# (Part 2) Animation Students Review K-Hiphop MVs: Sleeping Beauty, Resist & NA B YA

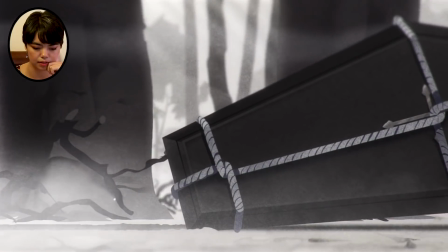493s
I wonder if this is the moment that he was about to
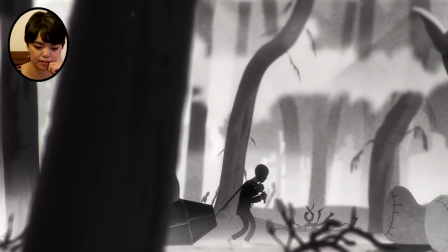500s
die, and then Big Box Angel recruited him to be a death angel?
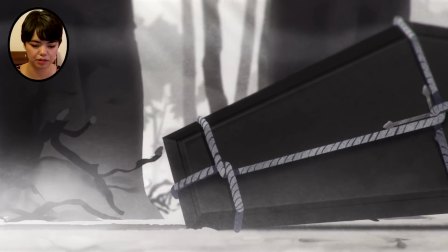504s
Because there's like, it looks like he's carrying a grave, so I'm wondering if this is just my personal observation,
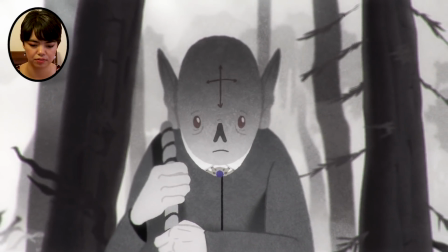511s
if he's walking to his own grave, to the afterlife, but then there's this giant
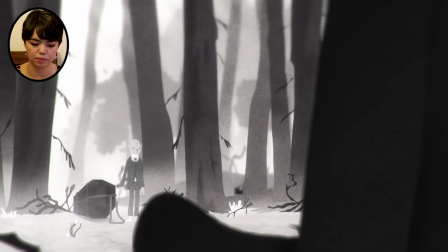518s
stuffed animal thing that
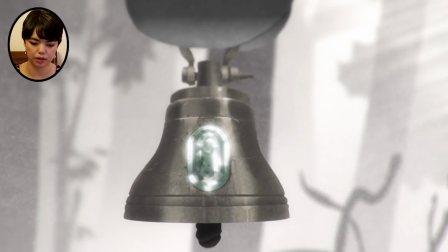522s
holds out his bell, or holds out a bell with a jewel on it, and then he wakes up again, goes back to work.
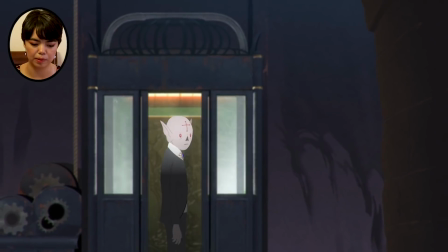527s
So I'm wondering if this was almost first day on the job memory, and that's sort of what's been keeping him going.
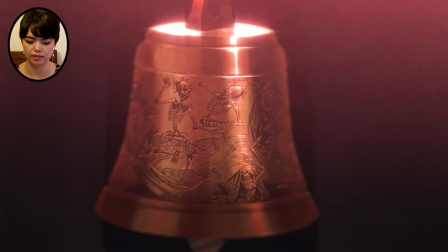533s
Like, remember, like, this is who you are, you're an angel of death, and then at the end, he forgets about the doll, so he drops the doll,
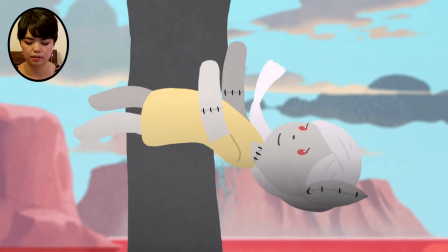539s
and he remembers who he was before that moment in the forest when he started reaping souls, and then that's what causes him to jump. So I think, like the other video that he directed, they have a really good sense of conveying the story. A strong background in storytelling and storyboarding. The story's there, and it's very coherent.
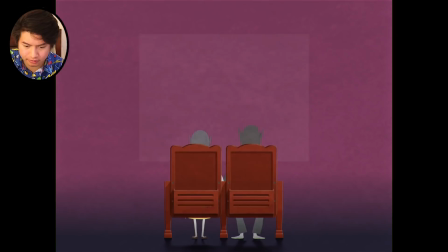561s
At the movie scene where they're watching themselves, it's very sketchy.
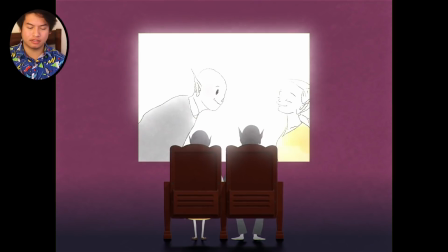566s
So it's like the beginning of animation where it's just like sketches and whatnot. But like, it was interesting. Also, stylistically speaking, I think the characters look a lot different from each other.
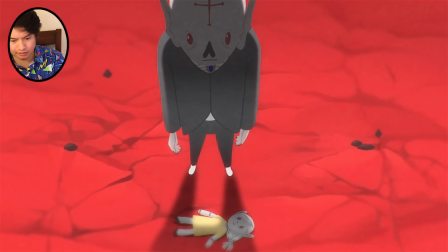580s
Like this one shot right here where he's like all like very cartoony, and then she's like all like realistic.
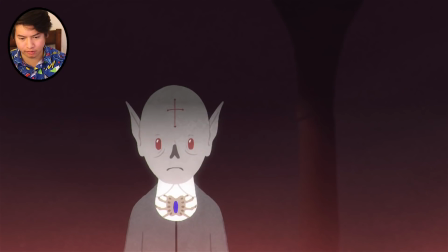587s
His animation style reminded me of like some like Adventure Time or something.
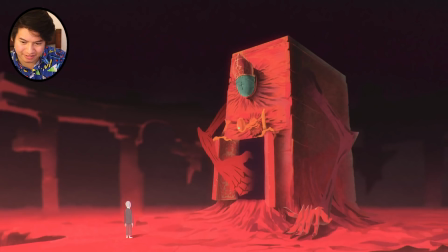592s
Just maybe because it was like the dot eyes or something. But yeah, I really like the overlay of the textures. Yeah. And then at the very end. That was sad. So next you're reacting to a K-pop group and a J-pop group's collaboration. So between a hip-hop trio called Epic High and Japan's genre-blending rock outfit called End of the World. But anyways, this is a song about love and loss, and it is called Sleeping Beauty. Sadly, I could not find the animator or animation group. Yeah, studio for this, but I found that the director is Kozuke Sugimoto. Not sure whether that was the animator or not, but that's the director. They don't always animate, but probably was involved in a lot of like pre-production, like shot selection. So okay, yeah, okay. Go ahead.
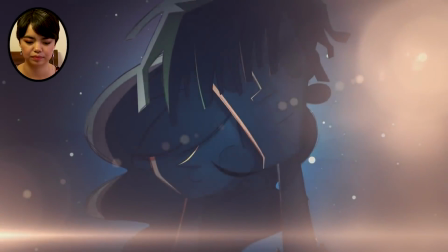643s And don't sleep, don't wake me up, don't sleep.
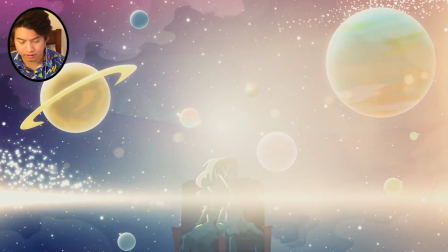651s
It's very pretty. The characters are very stylish. I really like that.
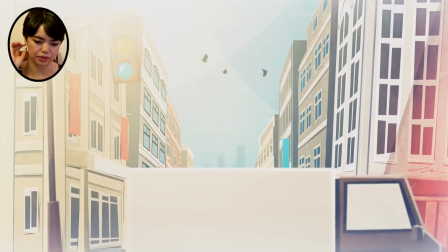656s
Oh wow, yeah, right off the bat, this looks a lot better directed than some of the other ones I've seen in general.
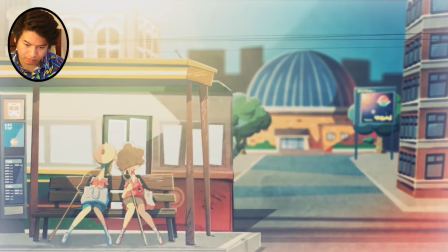666s
Again, with the textures, they're overlaid.
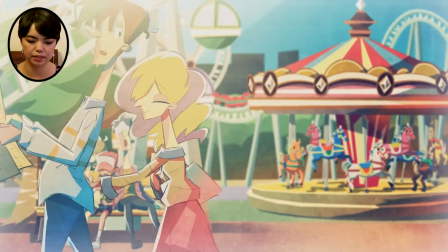674s
Their character design is really crude, but the fact that it's very consistent and that the animation is a lot smoother than the other ones, it feels very intentional, so it's fine.
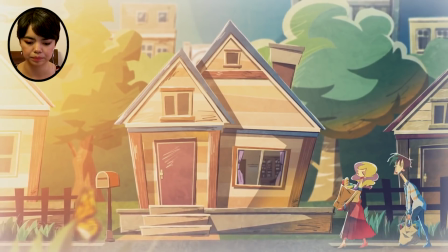682s
So it feels almost like charming. I really like the lighting.
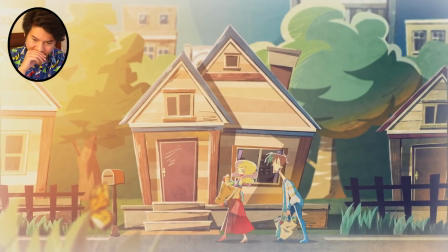687s
It creates a sense of atmosphere.
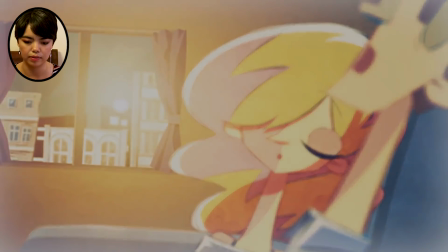689s
It looks like it was animated in a digital program, and then different layers were imported to a compositing program.
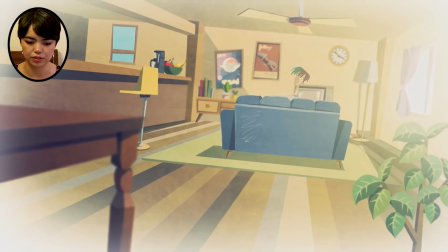699s
Because the lighting is very strong, and there's a lot of
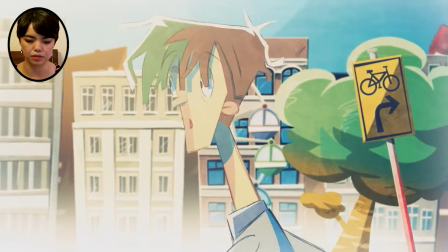707s
like blurred out backgrounds, so it's a very shallow depth of field.
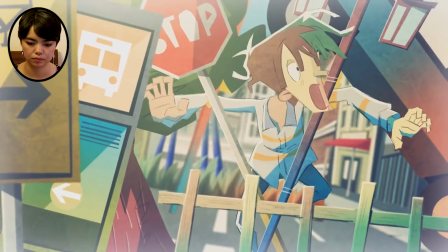715s Don't sleep on me.
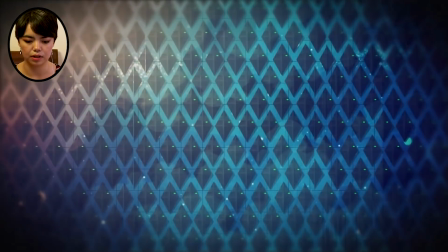718s
I think in terms of the narrative already, there's a lot of interesting visual storytelling and foreshadowing going on.
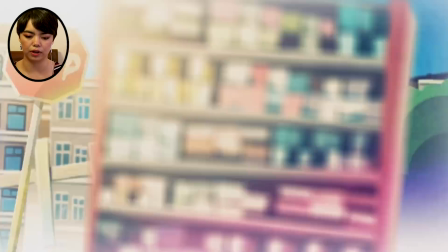725s
Like the part they just showed with all the triangles and then the asteroid as the music slowed down.
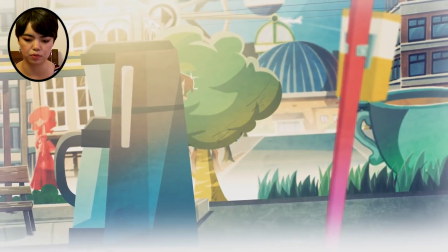729s
You can clearly tell there's something happening that we're not aware of, but it's interesting enough so we want to keep watching and figuring out like what's happening in this town, why it's so crazy.